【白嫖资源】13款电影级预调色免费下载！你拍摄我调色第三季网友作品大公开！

它只能说就是说那整体曝光偏低 硬影拉低然后整个高光和浓烈料潮橘色方面拉那其实并没有做到一个区分的一个问题下一个是斯的另外的三个它的这个画面的话我看一下第一个画面是一个田园的一个画面
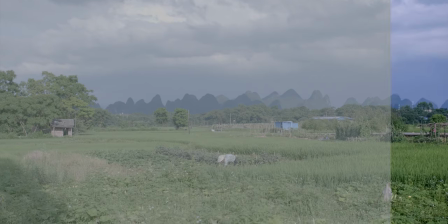这个画面 然后当然我做完一集调色之后它是夏天拍的
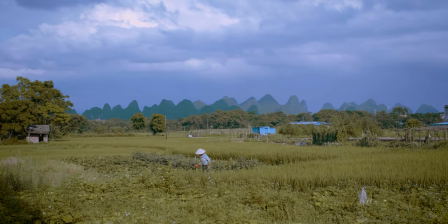但是我其实不建议大家像我这样 因为我是想做风格化调整然后大家用这个LUT的话得到一些比较特别的一些颜色效果
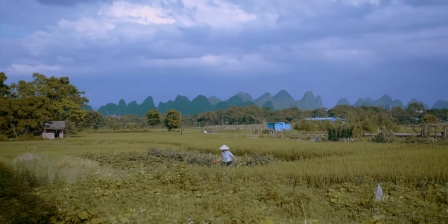但是实际上对于要看客户的要求 比如说它明明是夏天拍的
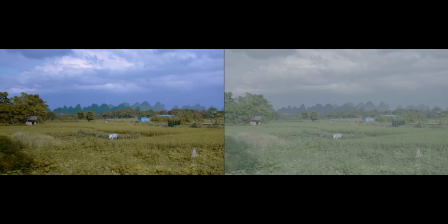你把画面像我这样调 把草地调成黄色的话其实这样的做法是比较危险的 你可能会有麻烦但是如果只是风格化调整的话那没问题我是愿意怎么处理它都OK所以我这样调下来的话我是觉得可以感觉有一点
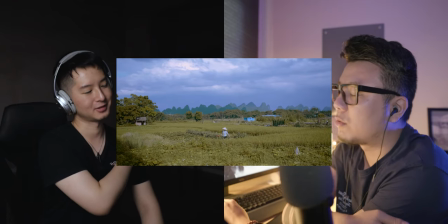就是周杰伦七里香那个MV的方向去有这种感觉所以大概是这个样子然后另外一个画面的话他发过来的他用的相机应该比较好了就不管我怎么处理都不会有断层的情况应该最少应该也是10比特上的
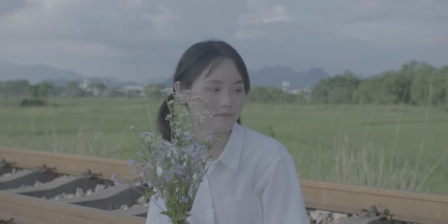这个画面是一个女孩拿着花然后因为她没有用反光板
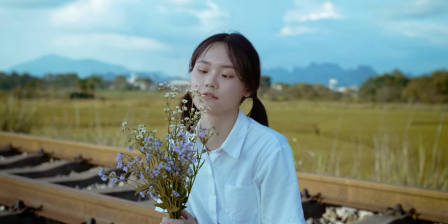所以她的脸的话其实你调下会比较发黑所以我还是必须要建一个蒙版把它的肤色单独做一个处理
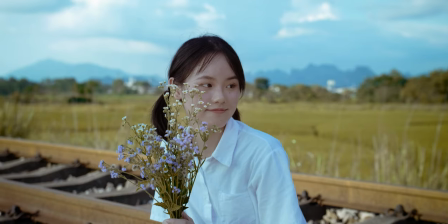然后和前面的画面做一个统一的话草地的话我还是往黄色的方向走
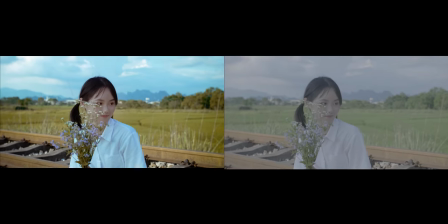虽然是夏天 但其实看起来有点像秋天了这个画面其实因为我也调过所以说我就觉得说其实看了你这个画面之后
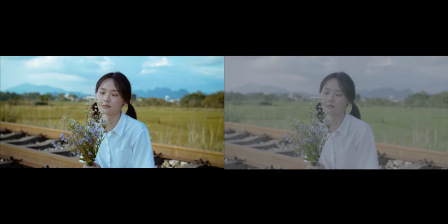我就觉得你调这个颜色我就非常喜欢就因为它天空的颜色比较蓝
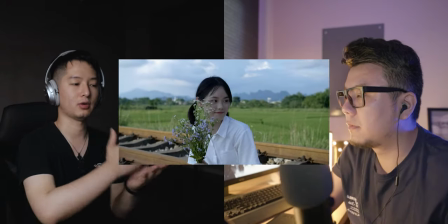然后那绿色草地拿作为一季还原之后那你又给它加上了一些这种黄色的倾向
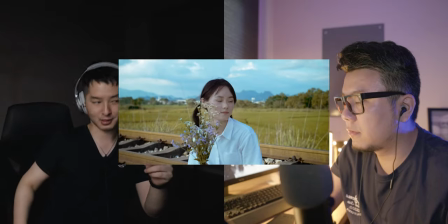那整体看了之后有种我想起来一个电影叫山楂树之恋我不知道你可没看过我听说过你去看你应该没看过对不对
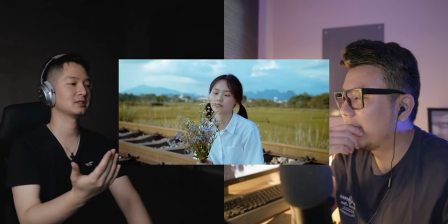就有种那种感觉然后再加上就是说你把这个女生的脸部
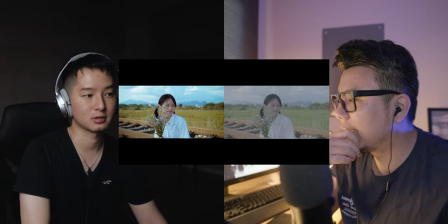然后单独做这个萌版的追踪然后提亮这个肤色
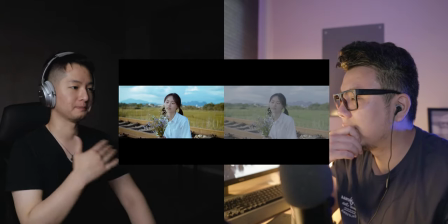我觉得整体看起来就是比较的和谐大家现在可以记住这个女生这个进调完之后这个女生的这个白色衬衫这个颜色嗯 等一下可以看一下我的对 然后他的还有最后一个画面
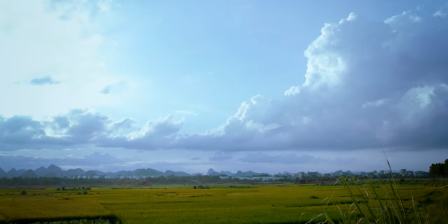也是同样也是这个麦田和制麦田吧对 应该是和天空然后这个画面其实我也是和前面有匹配但是不满意的地方是中间的建筑和群山的部分
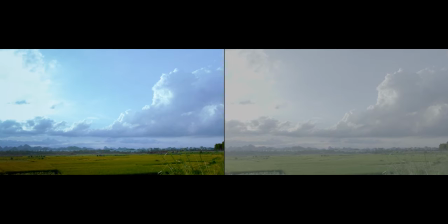他的我找不到他的一个具体的一个颜色我觉得有一点要么就有点太绿了要么就是反正说不上来对 就大概是这个样子
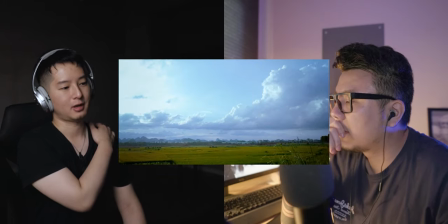不过我觉得整体观感上还是蛮好的就大家记住进现在给大家分享这三个素材
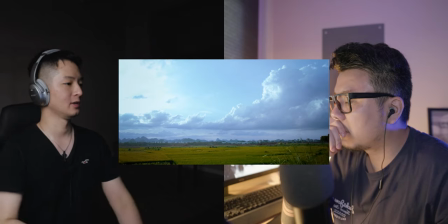等一下会跟我的做一个对比之后大家会看出来就是说调色过程中大家可能会遇到哪些问题比如说镜现在这个画面里
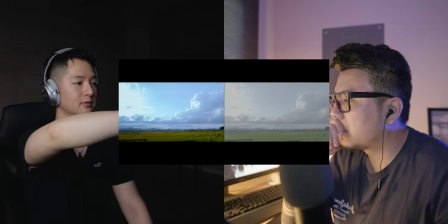他这个左上角这个天空最过曝的这个地方啊等一下来可以看一下我那个画面进行一个对比那我觉得镜这个调整呢是比较柔和的他把高光进行和蓝天进行了一个比较柔和的一个过渡像我调整的素材你可以加一个光晕的效果可以做一点点发散可能过渡会稍微好那先看一下这个女生的这个素材
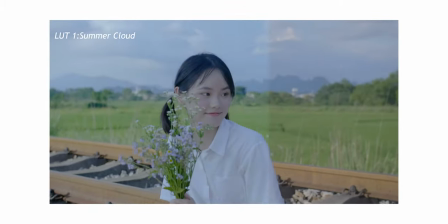那这个女生素材呢其实跟进的调整方向唯一区别的就是说那我的天空其实并没有调那么蓝那我的草地呢
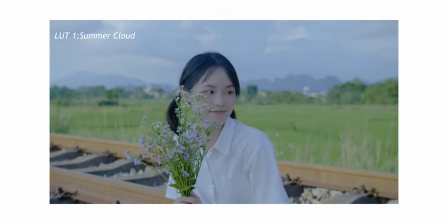可能也没有朝这个黄色的方向去偏那顶多就是在他的这个一级调色环影之后呢